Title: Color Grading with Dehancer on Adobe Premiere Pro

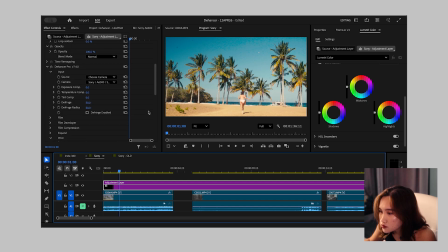249s
Whites are a bit up, so we have to fix that.
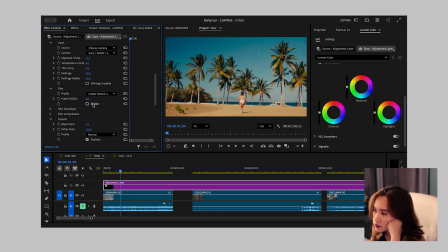259s
Now I will try to add a film LUT onto it. I want it to look as summery as possible. This looks like a bit of an old memory. This is sort of like a faded old photograph.
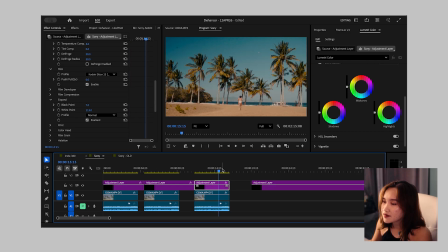279s
Hector looks a bit normal. Now, let's add my favorite, which is Halation and Bloom. It's a popular feature amongst DaVinci users, and emulating it with Adobe Premiere wasn't exactly giving. So it was really nice to see that Dehancer actually has that feature.
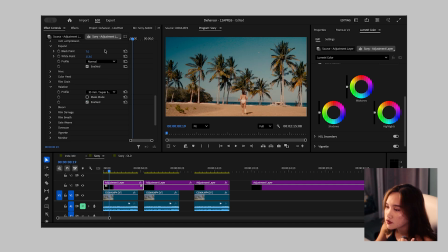299s
So we enable it down here. Then I add bloom as well to give it a softer look. So this is how it looks like. Okay, now we have 3 different looks for this one.
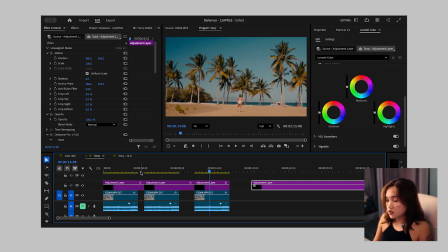316s
Just to like give you an idea of how the LUTs and the color changes the mood of each scene.
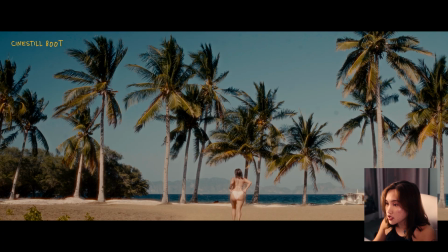322s
So this one is the Cinestill 800D. I remember this film stock before. It's one of the more expensive ones. It's more contrasted. Like you can see the trees here have more contrast compared to the other ones.
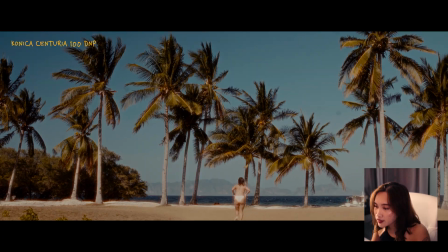337s
This is more of a sepia-ish tone, like a faded old photograph. I think this is the Konica Centuria.
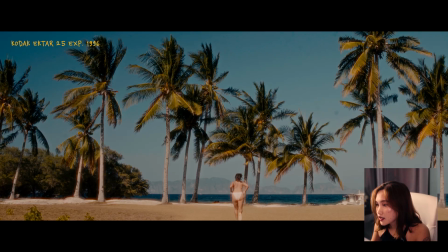345s
There is also the Kodak Ektar. I think I was able to use a Kodak Ektar before.
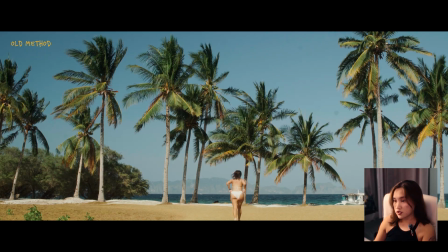351s
I will show you a comparison of it with like the old method that I use. Looks a bit green now that I look at it.
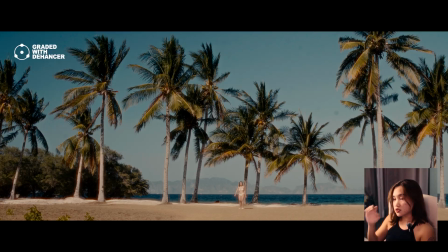361s
Personally, I think it gives it a more refreshed look, but honestly, it always still depends on what story you want to tell.
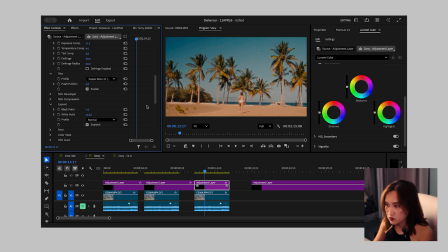369s
Bloom makes scenes a bit brighter though. It's normal to like edit probably the exposure.
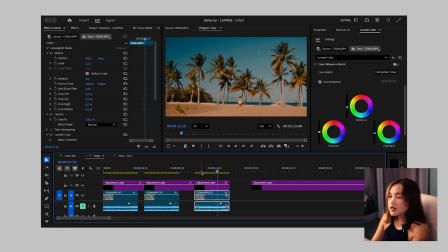375s
I can also try editing the midtones on the clip itself. Now let's try it on like other scenes.
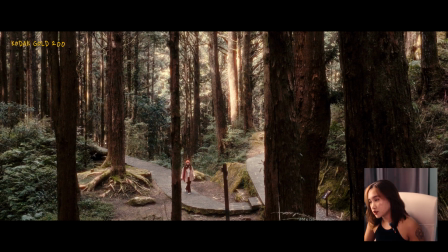381s
I want the mood for this one to be like a warm, safe forest,
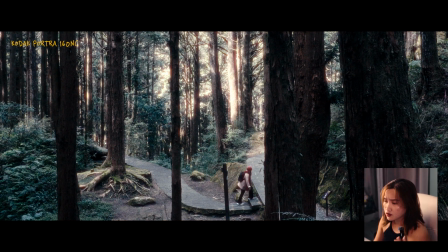388s
but we can also try to make it like a cold, scary forest.
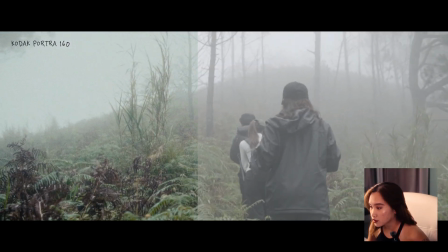392s
Okay, let's move on to some other clips. So I shot this in Bauco. The fog was going down back then, so it looks a bit moody.
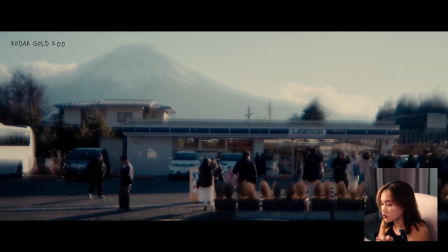400s
I used a lens called the Retro Dispo lens.
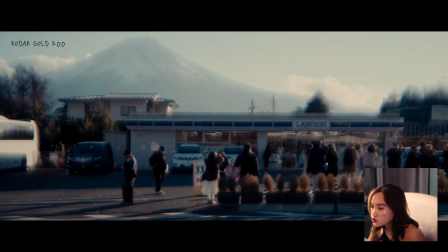405s
It automatically gives the scene a dreamy look, so let's see how it would work with Halation and Bloom.
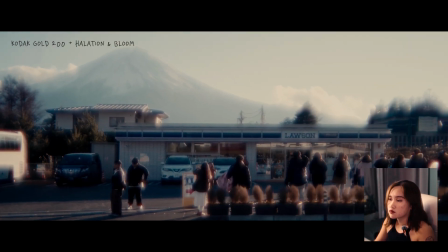411s
Makes it look like the sun is just about to go down. This is actually the view on top of Tenglawan.
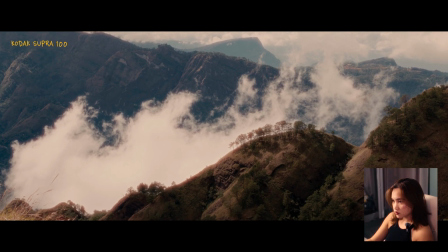418s
Halation really does give it a dreamy look. It always finds the highlights on the edges.
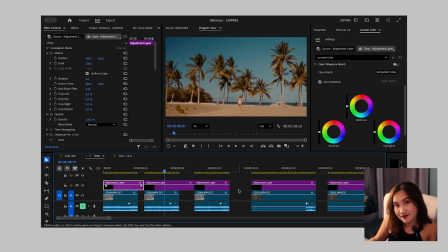424s
That's basically it. Now let's move to the Insta360 X5. The next thing we have is the Insta360 X5. This action camera actually has a feature called the iLog, and honestly, coloring 360 videos that are flat has been pretty cool.
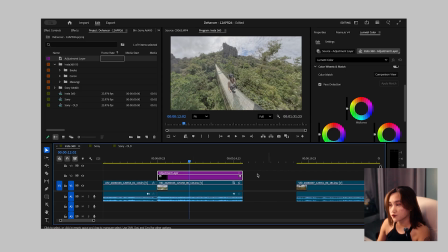442s
For the iLog footages from the Insta360 X5, what I would usually do is I add an adjustment layer wherein I put in the iLog converter from Insta360.
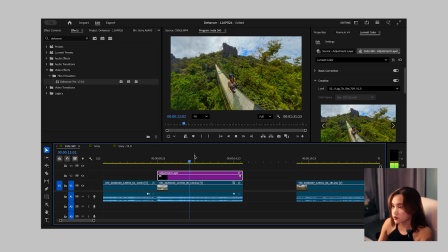455s
So this is how the converted Insta360 footage looks like.
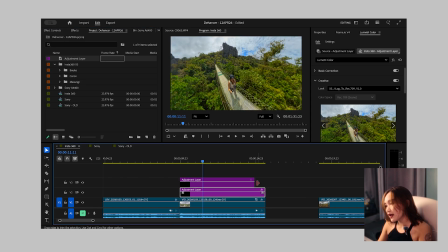460s
Then let's add another adjustment layer wherein I will put in my Dehancer. I think I read online that if you have like a separate LUT converter, you use Rec 709 on the Dehancer plugin.
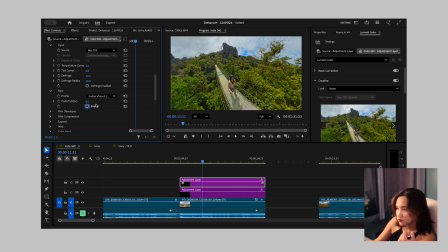478s
Let's turn off the film first. Everything is a bit too green for me. Let's try to fix that. This is the color head. I had it enabled so we can see. This is basically the color wheels version for Dehancer, I believe.
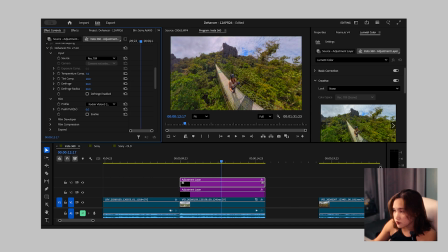501s
Make it warmer, add a bit of magenta to print. I wonder which one looks great. This looks too contrasted. I think we can use this one. Let's just see how we fix the black points from there.
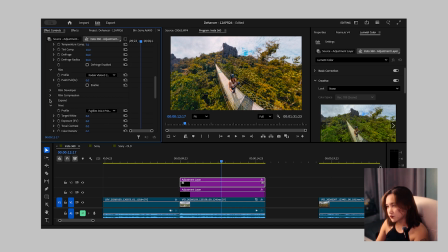519s
I don't want footages to feel like they are too sharp. I think it's not very eye-friendly when they're too sharp and too contrasty. Personal preference. Let's see how it looks like with a film.
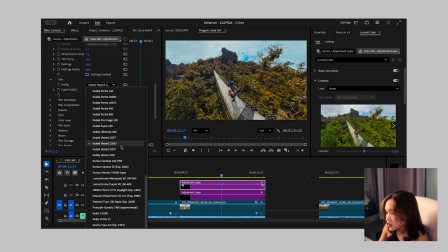534s
Okay, this is the Kodak Vision 3 250 ND, warmer.
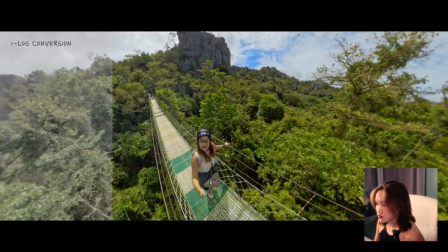540s
So this is without, this is the converted one, and this is the Dehancer colored one.
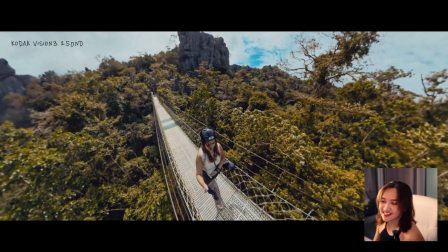546s
I think it looks nice.
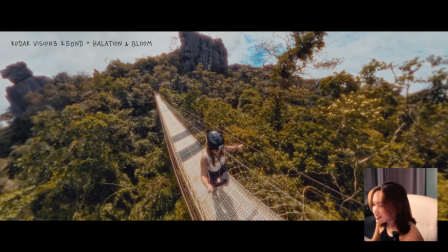548s
I think Halation is a very niche effect, but honestly, I think the clip can stand alone without it.
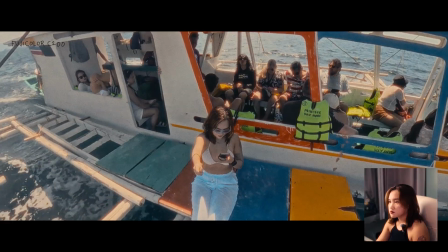557s
Let's try another one. So this is Fujicolor C200.
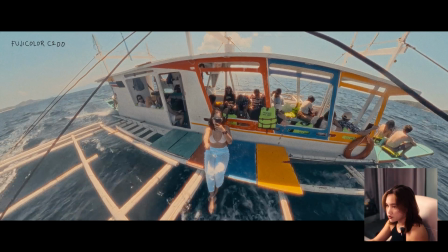561s
There are a lot of highlights here, so I think adding Halation and Bloom would make it pop.
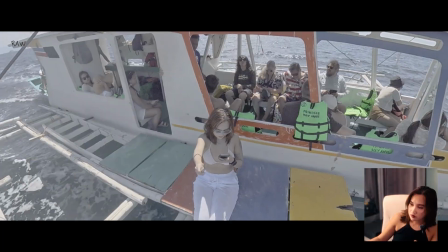567s
Have you heard of that as a creative? I hate hearing that. The raw footage, the LUT converter, and then with Dehancer.
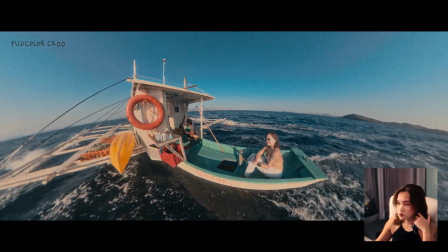576s
What summary? Especially this one. The sunset was already approaching.
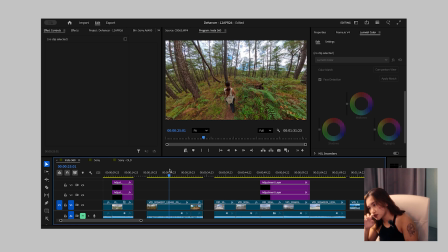581s
There was actually a time when I wasn't able to shoot on iLog. I think like I forgot to turn on the iLog setting if Dehancer still manages to pull through.
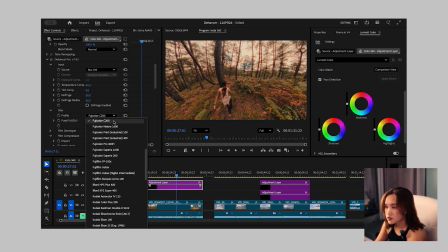590s
Let's use a different LUT.
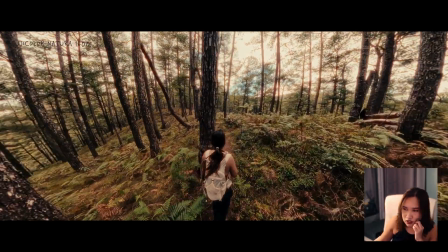593s
the action cam footages that I noticed, if you don't apply log on it, they're a bit too sharp or contrasty.
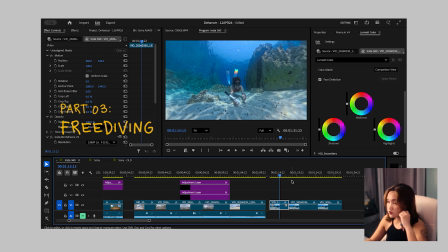602s
Now I will show you how I use Dehancer on freediving footages. So this also was not shot on log.
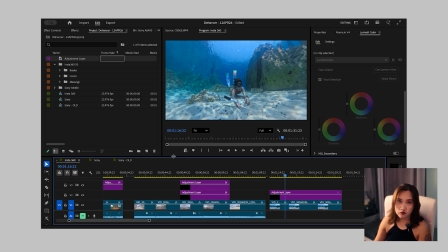613s
One problem with freediving footages is if you're too far down away from the surface, you don't have a lot of light. So you tend to lose skin tone as you go deeper. So this one is gonna be a bit easy because we have it near the surface.
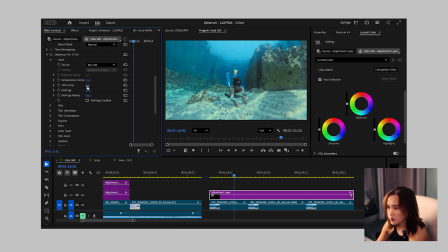629s
Rec 709 warms for the skin tone. Bit of this, a different lot probably.
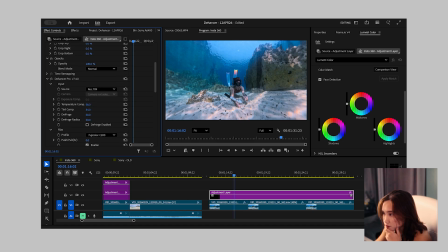643s
Bit of contrast, more warmth, so we can see the skin tone. Yes. Let me add halation and bloom because there are like a lot of water reflection here,
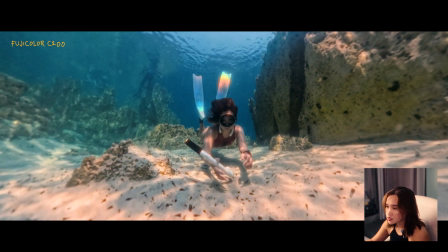655s
and halation does add a bit of magic to that.
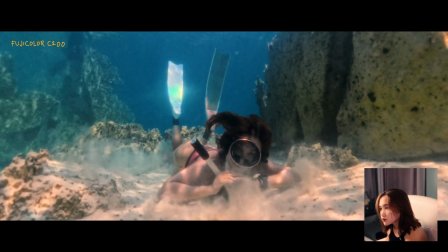659s
So that's how it looks like. So that's basically it. Personally, I have really enjoyed using Dehancer in the past month. I also actually use it for work. I use it more on like personal projects and personal videos like this. I think it helps editors like me who are still feeling their way around color grading to get the film look faster and easier. If you ever want to try and use Dehancer on desktop or even on mobile, you can use my code JELLYGHOST10 so you can get a 10% discount when you purchase from their website. Happy storytelling!